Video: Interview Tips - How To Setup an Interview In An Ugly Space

What if you show up to your interview and it is ugly? What do you do? Well, in today's video, we will show you some lighting setups that you can do to shoot a cinematic, high quality looking interview in an ugly space. So we are in our studio. This is our video studio. It's literally a warehouse. So you show up and it's ugly. It is an ugly space. We've built out some sets. You know, we have our darker, more contrasty, moody set over here. We've got kind of a seat over here, and then we've got a podcast corner, and we've got just junk everywhere because we've been busy, we've been shooting. But we're gonna say we can't use any of these sets. You show up, you have a limited amount of time, you're probably just one person, like typically I show up and it's just me, or sometimes it's me and Cooper, but typically it's just me, and you've got to shoot your interview quick. What do we do and how do we get this thing set up? So we're gonna walk through making a high-end looking interview from showing up to a location that looks ugly.
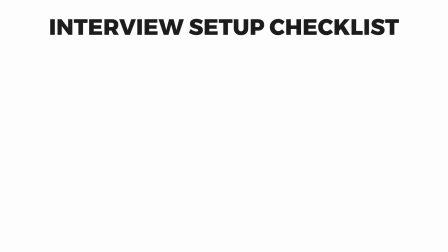1:05 So there's 4 things that we look at for this. 1, the background. What's it gonna show up in the background? Number 2 is our lighting. We need to make sure that the lighting is nice.
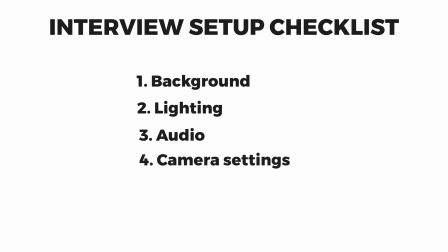1:17 Number 3 is the audio. And number 4 is the actual camera settings, lens settings, all that kind of stuff that you're using to make your good looking shot. When we're looking at our background, 1, we've got a lot of stuff going on, but depth can be your friend. So the more depth you can have, so that means the distance you and your subject can be from walls is gonna be better, because you're gonna need to blur out the background. It's ugly, it doesn't look good. The blurrier we can make the background, or the more we can make that background disappear, that's gonna be better for this interview. So for me, looking at this and saying, I can't move anything. I can turn off lights, obviously, but I can't move anything.
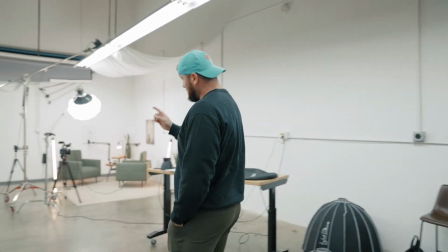1:59 I'm gonna shoot this way. So we're actually gonna shoot back down this way, and the camera is actually gonna be set up over here somewhere.
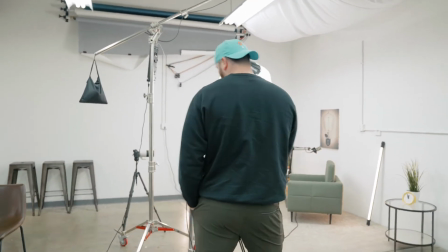2:07 We'll figure out how we can finagle it through all of this,
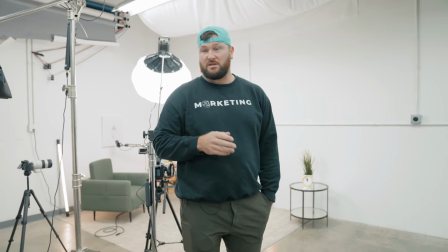2:12 but we're gonna shoot back down towards this because this is a little more busy than it is down here.
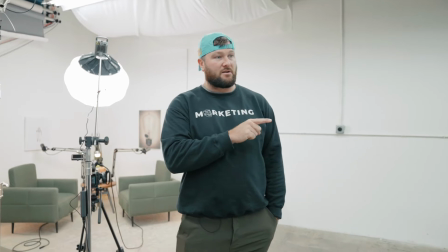2:18 So I think we can eliminate this background a lot easier than we can eliminate this one.
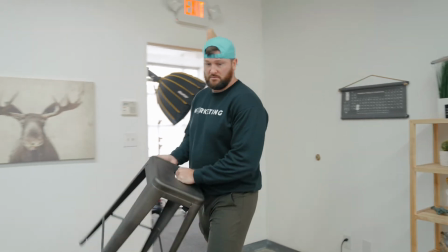2:23 We're gonna put our person, our interviewee, on a stool.
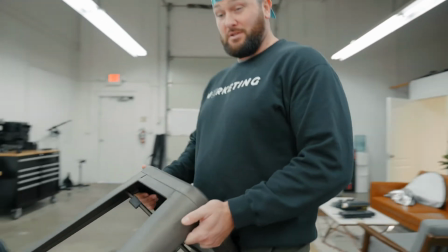2:27 I like a stool because 1, you know where they're gonna be, they're not gonna wiggle around.
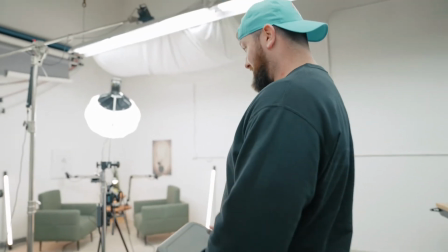2:32 And all I'm doing is trying to see where I can get the most depth from my camera.
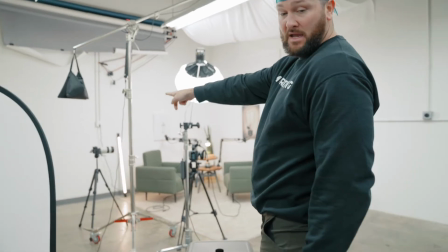2:37 And so for here, it looks like I'm gonna be able to set my camera up back there and be able to shoot through and not have anything in the way.
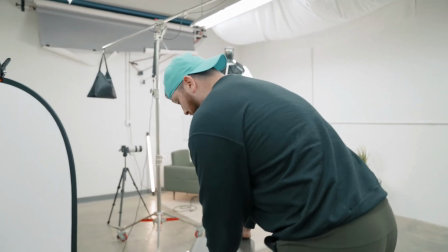2:43 And so I'm gonna put them on a stool,
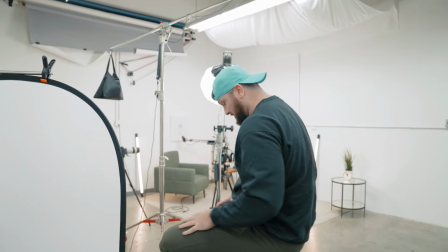2:46 so I know they're always going to have kind of the same height, and they're not gonna be slouching.
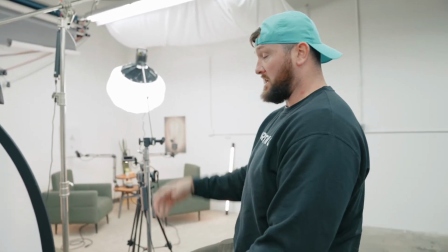2:54 More than likely, people are gonna be sitting up in a stool. They'll be talking a little more comfortable than if they're lounging in a chair.
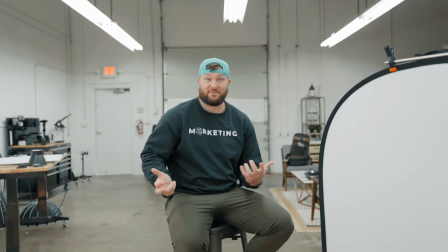3:02 So currently, this is our interview look. I don't know what it looks like.
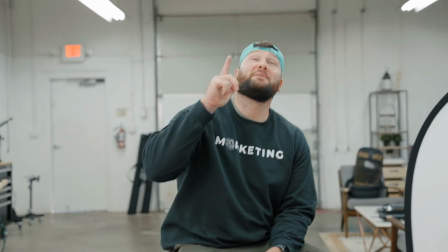3:06 I haven't looked through the camera, but I'm assuming it's pretty ugly still. Why? Because I am underneath these horrendous overhead lights that we have.
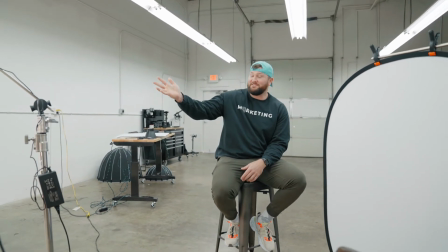3:15 It might look decent because I do have a high-powered light over here,
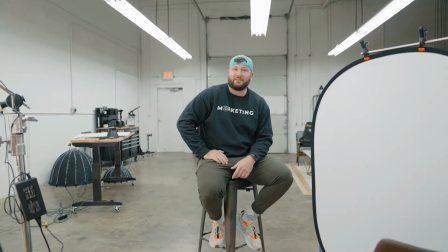3:19 and we also get a little bit of door window light over here, so it might look halfway decent, but everything's bright,
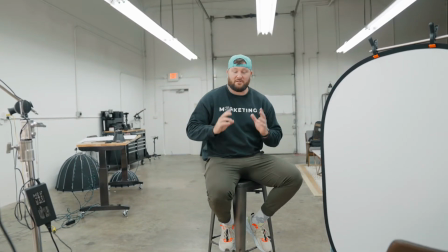3:26 it's really flat, there's no light being shaped. So number 2, we're gonna work on this lighting. If our camera angle is coming here, we're never gonna shoot talking directly to the camera. The interviewer is gonna be over here. So that means we're shooting to this side of the face. Our interview person is shooting or sitting here that they're communicating with. So that means our light source is gonna be over here, because we do want the shadow side of the face to the camera. What that's gonna do is give us a little more of a cinematic look. So that means camera 1, camera 2, interviewer, light. So that means our light source is gonna come from this side. Our whole thing is we want the least amount of light spill on the background.